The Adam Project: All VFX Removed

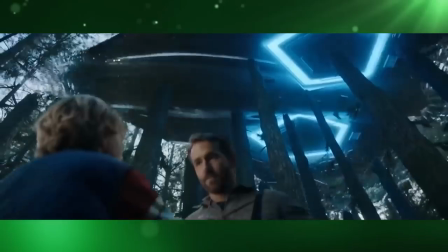[0:00]
In this VFX breakdown of the Adam project, we're going to take a look at some digital sets that were rendered in real time,
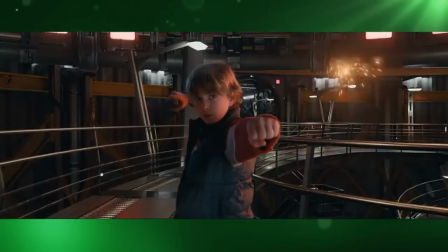[0:06]
the CG MagSyl and other Saurian tech, the necessity for CG trees and foliage,
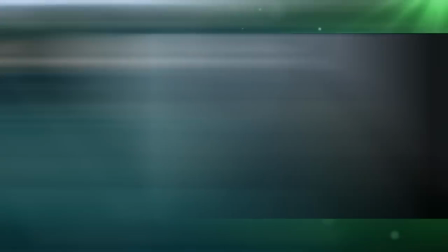[0:15]
and for some reason, a CG leg. D Neg was tasked with creating the Saurian jet and the Timejet.
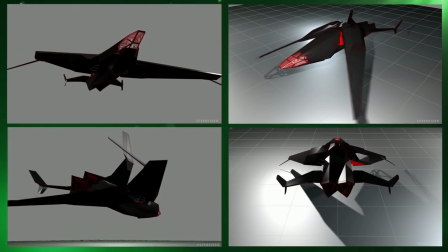[0:24]
The brief for the Saurian jet was that it had to be like a big,
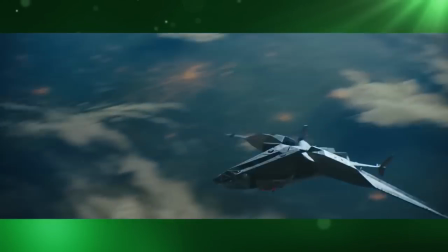[0:28]
dark and sinister tank that was capable of flying very fast and the brief for the timejet was that
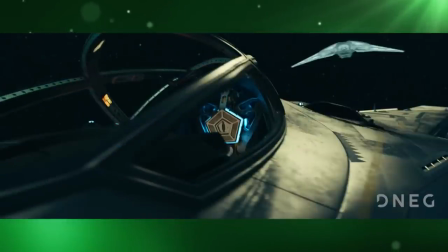[0:34]
it had to be a streamlined military vehicle that was quick and nimble although the briefs for the two vehicles were
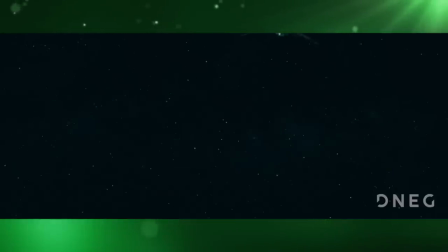[0:40]
different both had to look like futuristic technology without looking too sci-fi or other worldly or too similar to craft from other movies the saurian jet was almost entirely cg
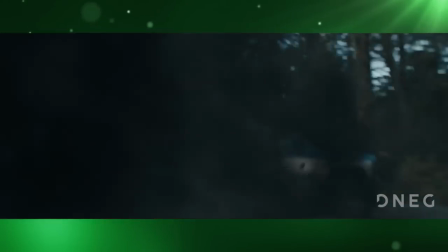[0:54]
in fact the only physical set built for it was this blue screen doorway from which the time soldier surfers emerge.
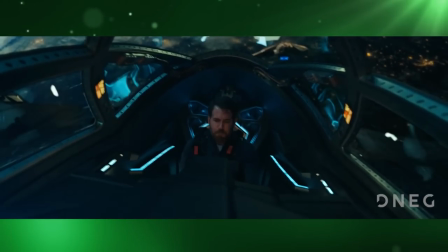[1:03]
And the only physical set that was built for the time jet was this partial
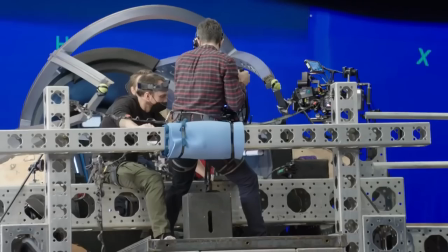[1:08]
cockpit which was attached to a gimbal to allow the filmmakers to pitch and tilt it,
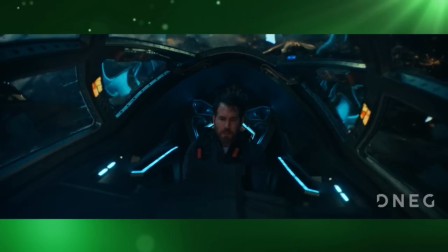[1:14]
depending on the needs of the shot.
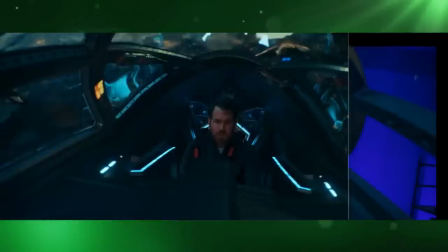[1:17]
Even though the cockpit was a practical set piece, CGI was still used to add details to its interior,
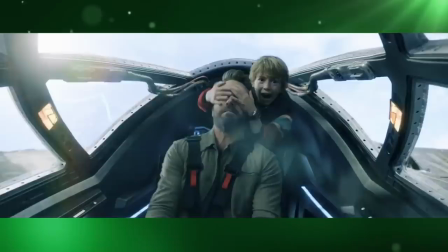[1:23]
the background to the windows, and to remove the wires they used to make young Adam appear weightless in this scene.
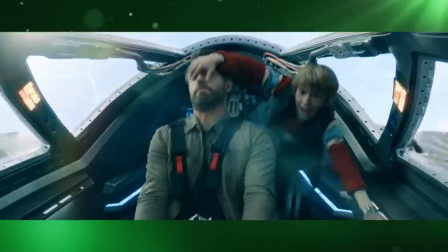[1:32]
And because the wires still weren't quite enough to sell the look that little Adam was really floating around, they also added this CG leg.
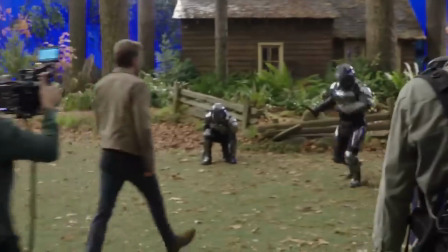[1:42]
The safe house and its backyard were actually a practical set built in a hockey stadium. The forest in the background was extended digitally,
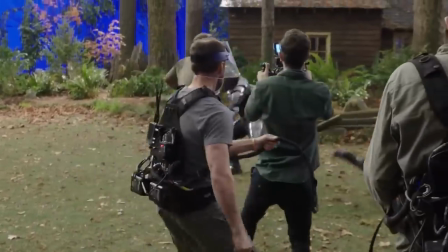[1:51]
and because the practical set had artificial grass that didn't really look grassy enough, it also had to be CGI. eye.
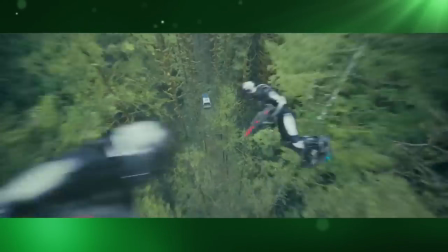[1:59]
As were these trees in this car chase scene, because the forest wasn't foresty enough.
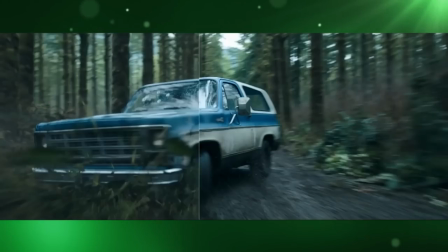[2:05]
And all the foliage beneath and around the car here, because it wasn't foliage-y enough.
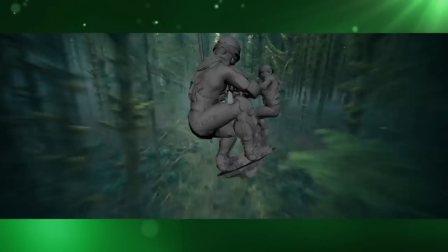[2:10]
And these time soldier surfers here were also CG. As was this car door.
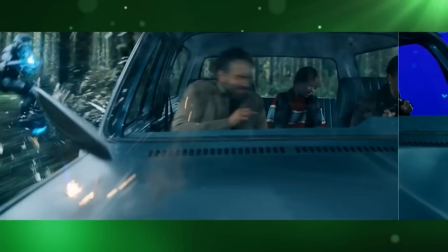[2:15]
In fact, the car the actors were filmed in was never even driven in the forest at all.
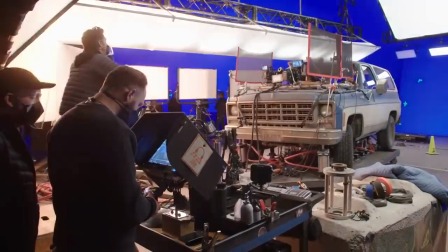[2:20]
It was actually all filmed on a set with the car on a rig and in front of blue screens.
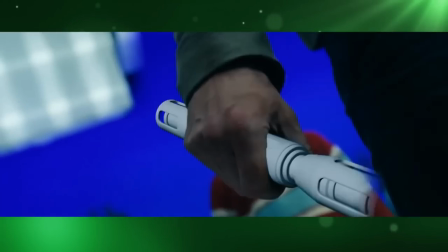[2:27]
Scanline, amongst other things, was responsible for the MagSIL as well as the Time Soldier weapon effects.
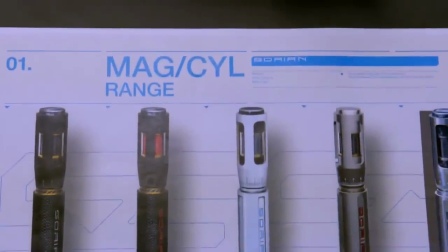[2:35]
For the MagSIL, there were a variety of concepts done by the production team, and these formed part of the final digital design.
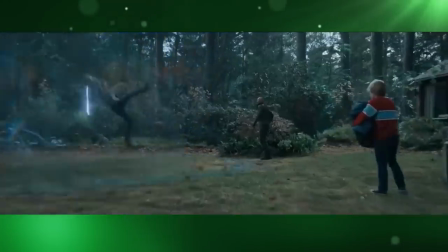[2:44]
In addition to the actual digital asset, they had to develop the MagSIL's various electromagnetic discharges,
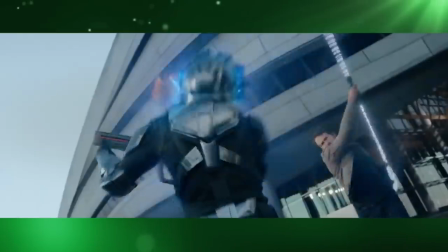[2:51]
and how the magsil could pulse energy into an environment, stop bullets via an electromagnetic shield,
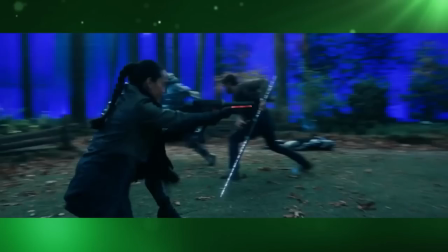[2:58]
or help Adam jump into the air. The final result for all of these effects ended up being a blend of multiple Houdini
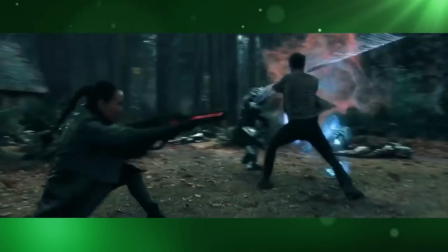[3:06]
renders and compositing passes that brought the magsil to life in the film.
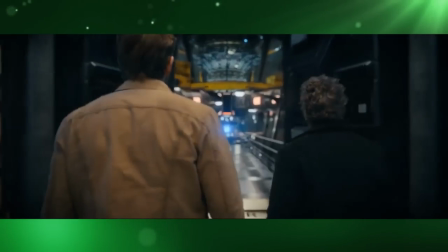[3:12]
For the particle accelerator scene, the platforms,
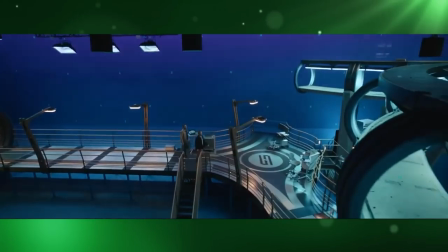[3:15]
stairs and a partial section of the particle accelerator were all a practical set but almost everything else in the scene was cgi
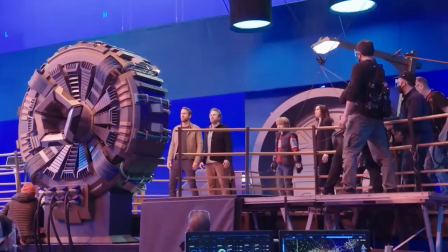[3:26]
due to the complexity of the scene a lot of interaction was required to happen between the actors and the set itself this is a tricky thing to do especially when your set is mainly cgi
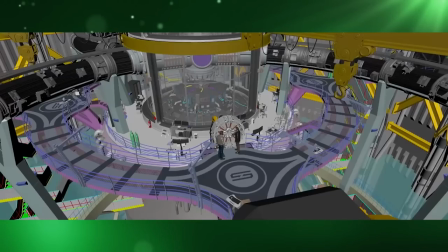[3:42]
to overcome this problem scanline built a low res version of the digital set before principal photography started.
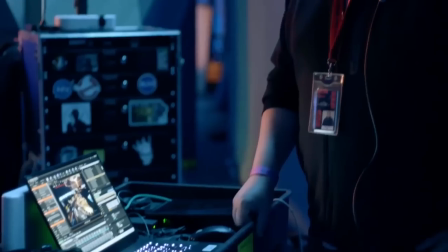[3:49]
Then, with the help of some cutting-edge software and an iPad,
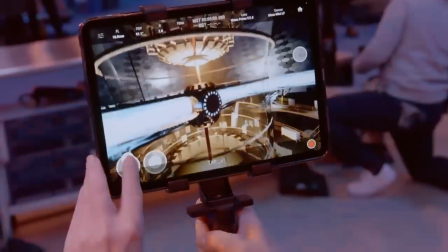[3:53]
they were able to point the iPad toward the part they wished to see and view that area of the digital set in real time.
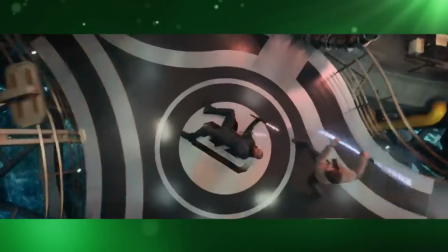[3:59]
This allowed the director to explore the set and design shots from angles and elevations that previously would have been missed or wouldn't have been possible.